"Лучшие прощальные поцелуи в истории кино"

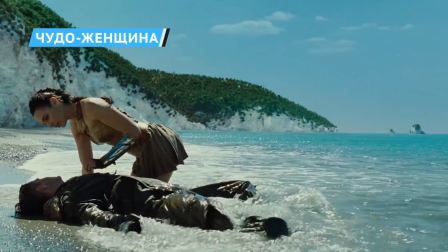[12:20]
Диана Принц, также известная как Чудо-женщина, никогда не целовалась с мужчинами на момент первой встречи с американским капитаном Стивом Тревором.
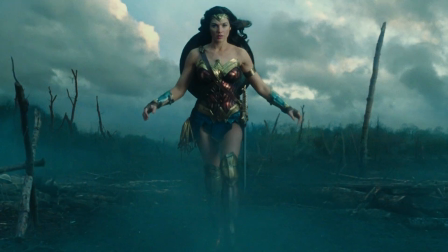[12:27]
Но эта невероятная пара все же по-настоящему романтично поцеловалась в последний раз, до того, как героиня снова отправится выполнять свою миссию.
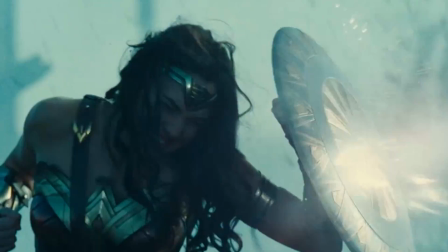[12:35]
После того, как Чудо-женщина промаршировала по ничьей земле в 1917 году и освободила деревню Вельд, начинается праздник.
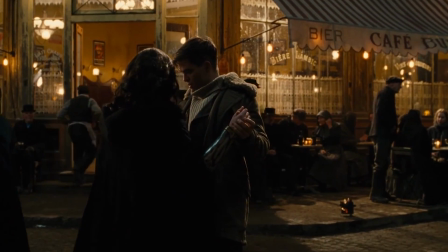[12:42]
Стив предлагает научить ее танцевать, как это делают люди.
You're awfully close.
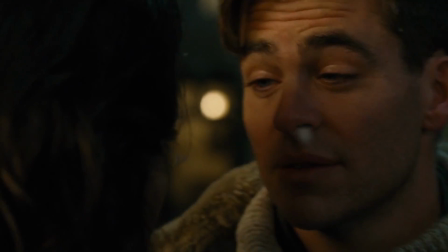[12:49] That's what it's all about.
Но несмотря на искру между ними, ни Стив, ни Диана не могут представить себе совместную жизнь обычных людей.
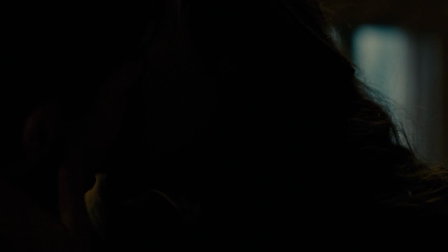[12:57]
Они едут в гостиничный номер в деревне и нервно целуются, и это все, что видят зрители.
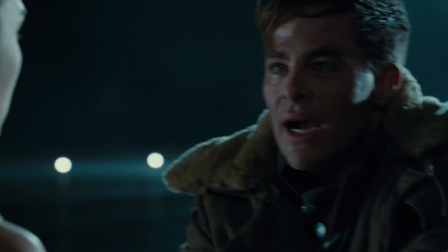[13:02]
К сожалению, для Дианы начинается война, и Стив в конечном итоге оставляет ее посреди битвы, с признанием любви, но без прощального поцелуя.
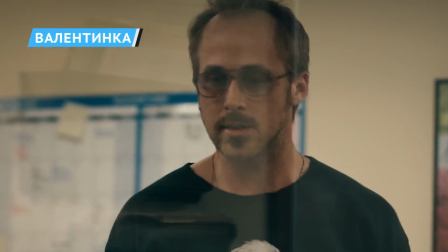[13:10]
Если вы относитесь к тем людям, которые получают удовольствие от просмотра медленного, болезненного завершения,
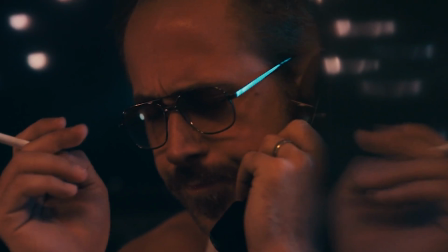[13:15]
никогда не подающих надежды взаимоотношений, которые долгое время подвергались испытаниям, то фильм «Валентинка» для вас.
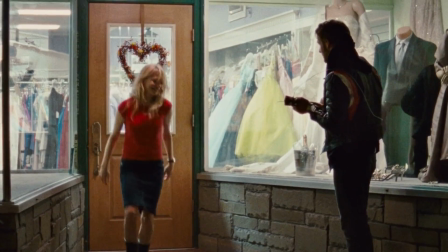[13:21]
Синди и Дин влюбляются со второго взгляда. Она учится на медицинском факультете, а он является доставщиком мебели.
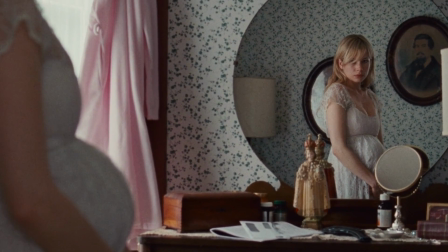[13:28]
Когда Синди узнает, что беременна от бывшего парня, они с Дином женятся.
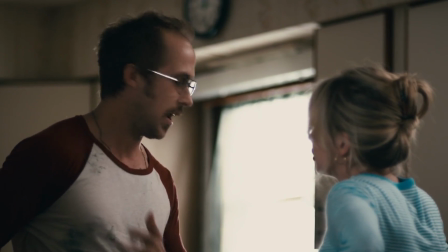[13:32]
5 лет спустя их отношения рушатся из-за его пьянства, их общих проблем с деньгами и ее отчаяния.
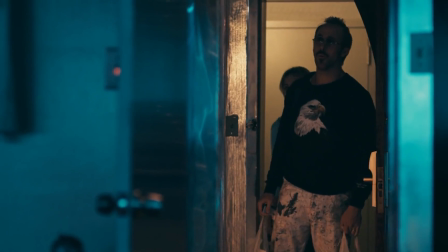[13:37]
Несмотря на все попытки спасти отношения, дальше дела идут только хуже.
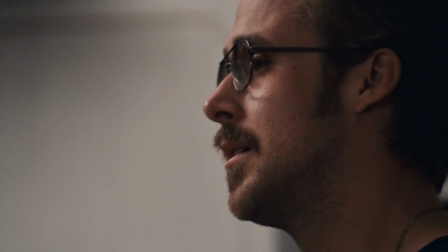[13:41]
В конце концов, Синди говорит Дину, что они должны расстаться, однако он пытается убедить ее, что они должны остаться вместе.
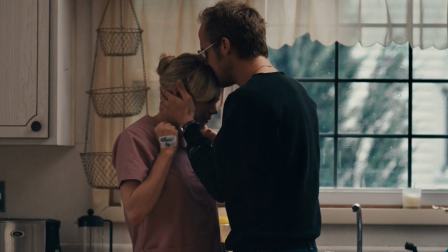[13:47]
Он подходит к Синди, которая в его руках сильно напряжена, обнимает и целует ей голову.
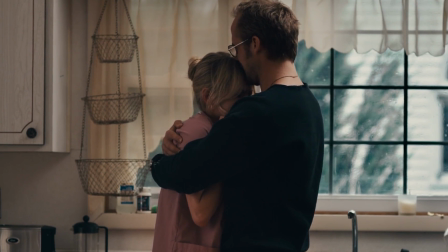[13:52]
Физическое противоречие его объятий и ее напряженности отражает простой и печальный факт того, что они больше не подходят друг другу эмоционально.
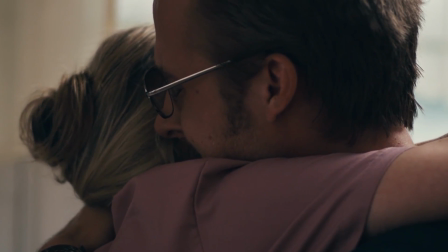[14:00]
То, что когда-то было жестом любви, становится тяжелым прощанием, и заключительные моменты сцены,
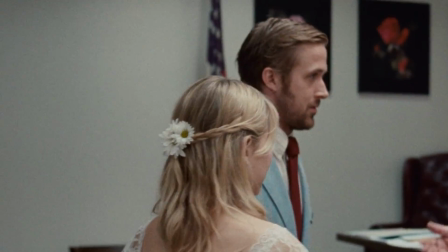[14:05]
показанные вперемешку с кадрами со дня их свадьбы, показывают, насколько далеко они ушли от самих себя, юных и полных надежд.
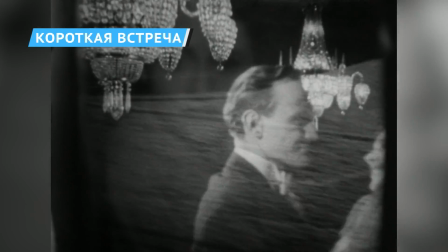[14:12]
Влюбленные в короткой встрече 45-го года в основном передают свою поразительную химию через что угодно, кроме поцелуев.
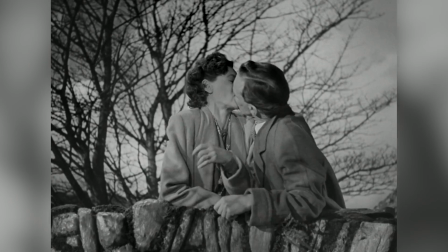[14:19]
Поэтому, когда они наконец-то целуются, действительно разлетаются искры.
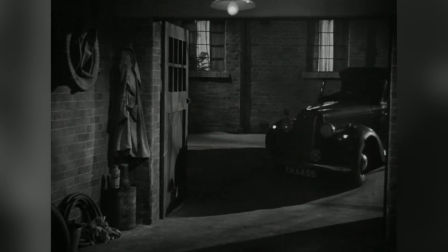[14:23]
Лора, скучающая домохозяйка, замужем за добрым, но скучным мужчиной, обитает в Англии 40-х годов.
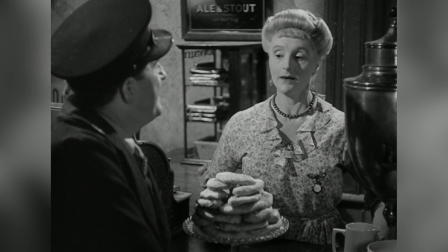[14:28]
Ее событием недели является поездка в соседний город Милфорд.
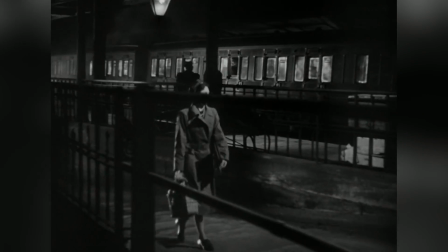[14:32]
Однажды, стоя на станции Милфорд, она встречает очаровательного доктора Алика, который также женат и имеет детей.
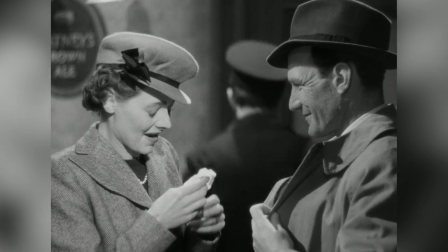[14:38]
Случайно встретившись во второй раз, они начинают тайные отношения.
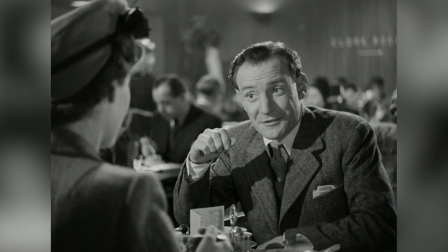[14:41]
В конце концов, после нескольких потенциально опасных ситуаций, пара решает, что не может продолжать роман и проводит вместе последний день.
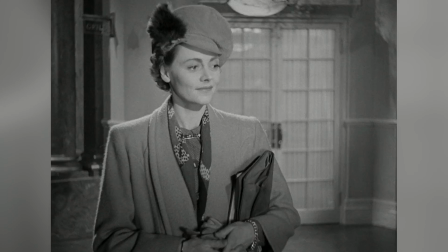[14:49]
Душераздирающим является то, что они даже не прощаются наедине. На их последней встрече их прерывает один из друзей Лоры.
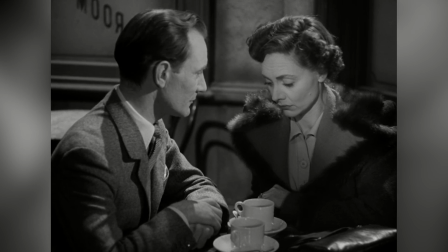[14:55]
Алек должен уйти, чтобы успеть на поезд, и все, что он делает, сжимает плечо Лоры.
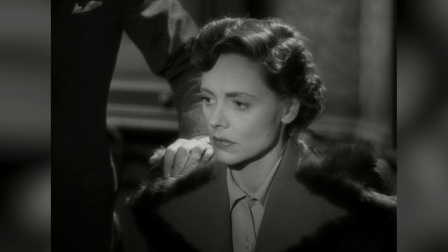[14:59]
Последний поцелуй в фильме происходит раньше, когда их также прерывает друг. Этот поцелуй был достаточно смелым шагом со стороны создателей фильма.
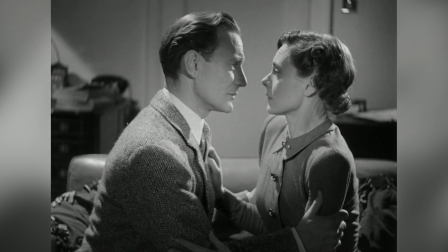[15:07]
Фильм посчитали настолько скандальным из-за демонстрации супружеской измены, что его запретили в Ирландии.
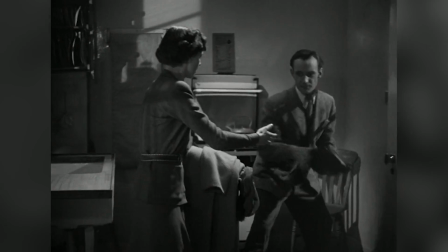[15:12]
Сегодня, как мы знаем, к показу таких вещей относятся более свободно.
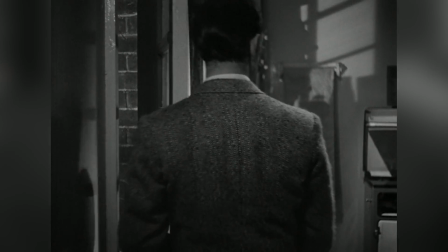[15:16]
Однако в то время даже показ супружеских поцелуев возбранялся, не говоря уже о поцелуе любовников.
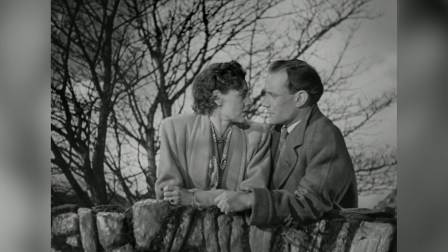[15:21]
Именно поэтому поцелуй в этом фильме действительно впечатляющий, поскольку является смелым выражением страсти вопреки запретам.
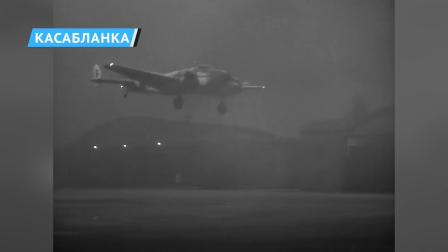[15:28]
Если и существует фильм, который лучше всего описывает бремя запретной любви, то это «Касабланка».
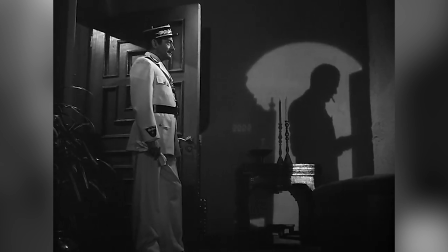[15:33]
Вечно недовольный американец Рик Блейн живет в Касабланке во время Второй мировой войны, стараясь не привлекать к себе внимания.
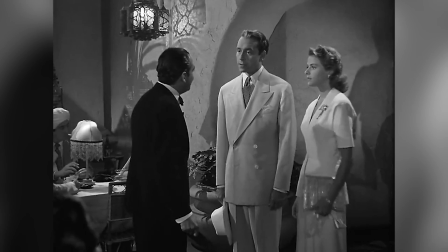[15:40]
Однажды его бывшая возлюбленная Ильза Лунд входит в его бар в сопровождении своего мужа, руководителя чешского движения сопротивления Виктора Ласла.
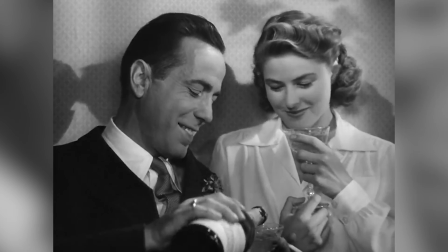[15:48]
Рик не видел Ильзу с прошлого лета, когда они влюбились друг в друга в Париже. Затем она внезапно бросила его.
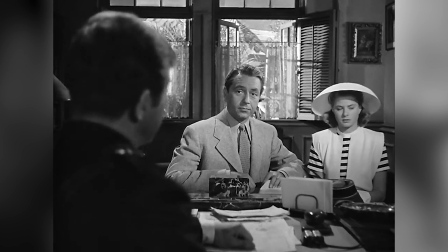[15:54]
Теперь Лунд и Ласла пытаются добраться до Америки, чтобы спастись от нацистов. А у Рика есть документы на выезд, которые им нужны.
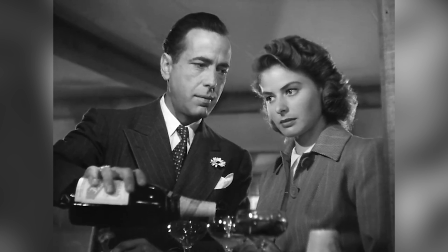[16:01]
Снова став влюбленной парой, Ильза и Рик планируют использовать бумаги, чтобы уехать вместе.
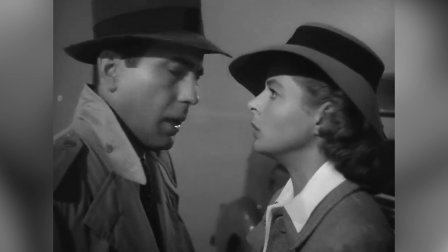[16:06]
Но Рик передумывает и отправляет Ласла и Ильзу на самолет, зная, что Ласла нужна Ильза для продолжения его важной работы.
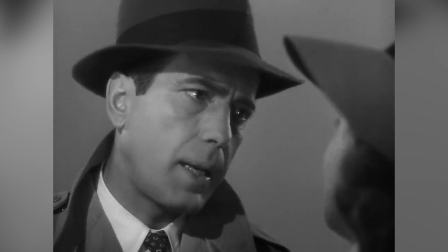[16:13]
Многие думают, что последний поцелуй Рика и Ильзы происходит в аэропорту, но если бы это было так, влюбленные были бы разоблачены Виктором.
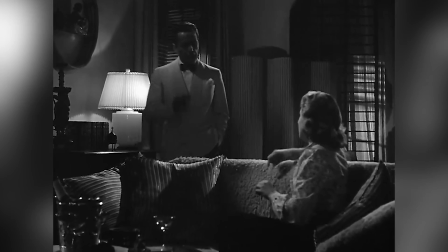[16:20]
Поцелуй на самом деле происходит в квартире Рика накануне вечером, когда Ильза наконец признается ему в любви.